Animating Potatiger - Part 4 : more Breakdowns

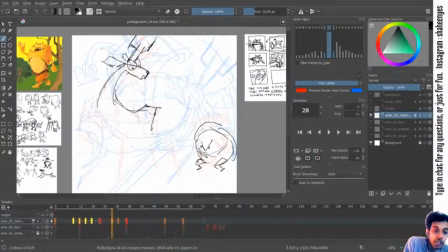[17:37]
the deer might be getting ready to run, so its leg would also point forward a bit. But this guy has been lulled into hope by the tiger.
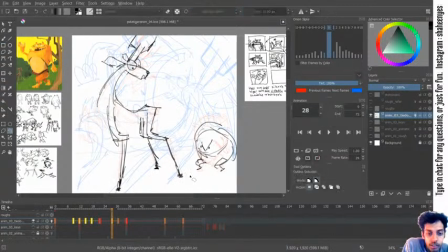[17:59]
I'm just looking for the leg where the leg placements are supposed to be from the previous frame, because sliding is one thing that unfortunately happens when you are animating without looking at the leg placement that clearly.
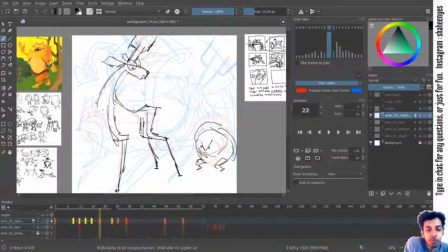[18:18]
Uh, this is the previous frame now, and then this leg becomes this leg. So should I? I think I'll
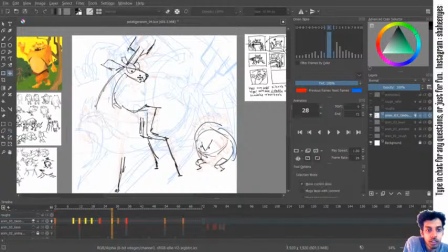[18:42]
make everything go a little more downward before it tries to pounce up. So it's down here. The other leg
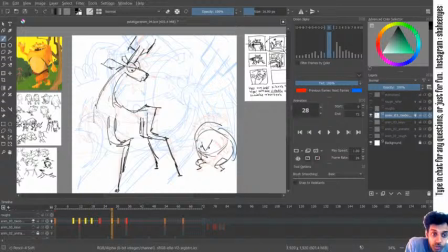is also getting down,
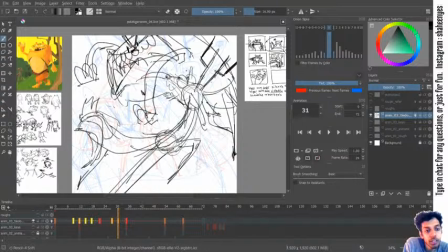[19:13]
and the hind leg, they are getting up, so it's getting downward.
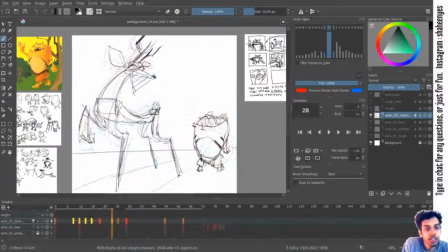[19:22]
So let's go. So this guy has all his teeth cleared out right now, and here is his nose. Nose is here. Uh,
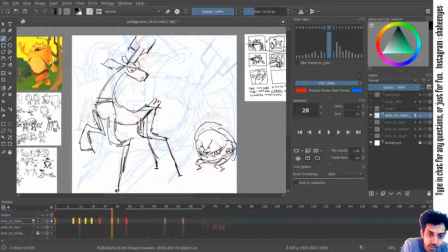[19:45]
his hands are here. Ears are here. So he's a full representation of evil.
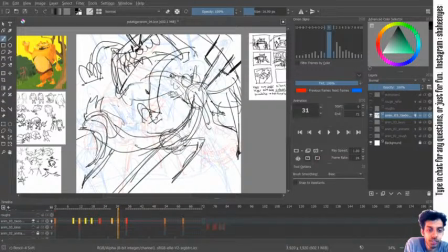[20:01]
Let's see where the background horizon line is. Horizon line should be here.
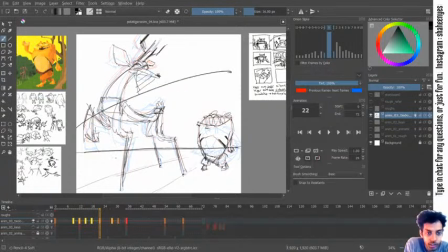[20:09]
So since the horizon is changing from here to here, I think for the in-between frame we'll put it somewhere over here.
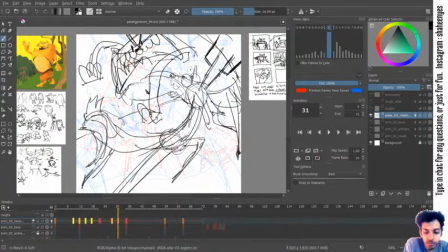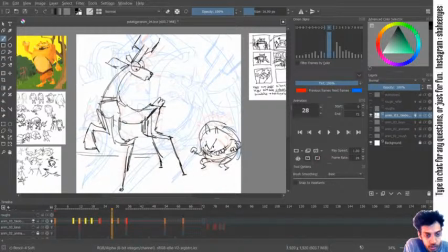Just to anticipate the movement that's going to come. Camera movement, I mean.
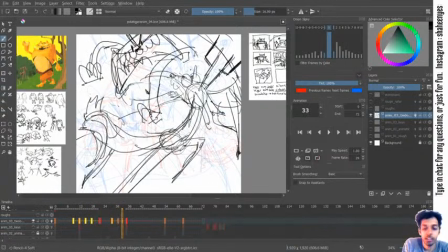[20:36]
And like I told earlier, I'll make one more
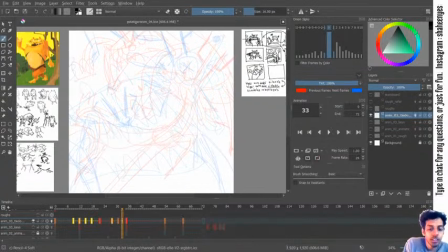[20:42]
in-between frame over here to see how it transitions from this to this. So the tiger was here and it gets here. The deer was here and it's still here.
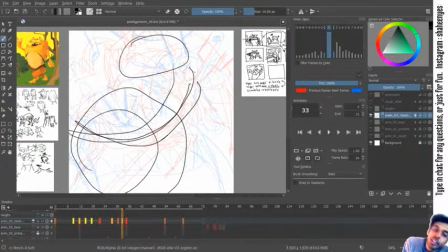[21:01]
Okay. So this is good. At least one character is somewhat in place. But I think since the character has moved from here to here, I can move it a bit further before bringing him back here. And the tiger has come from here to here.
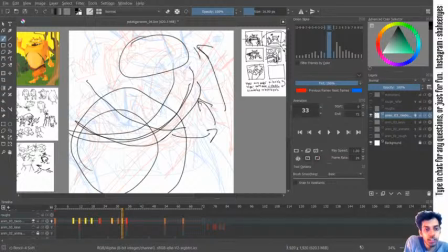[21:21]
So before it settles down here, you can go a bit further and come down so that the
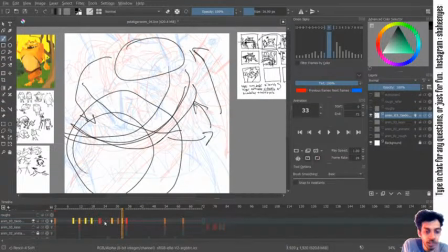[21:28]
arc still remains. So let's see what can get. I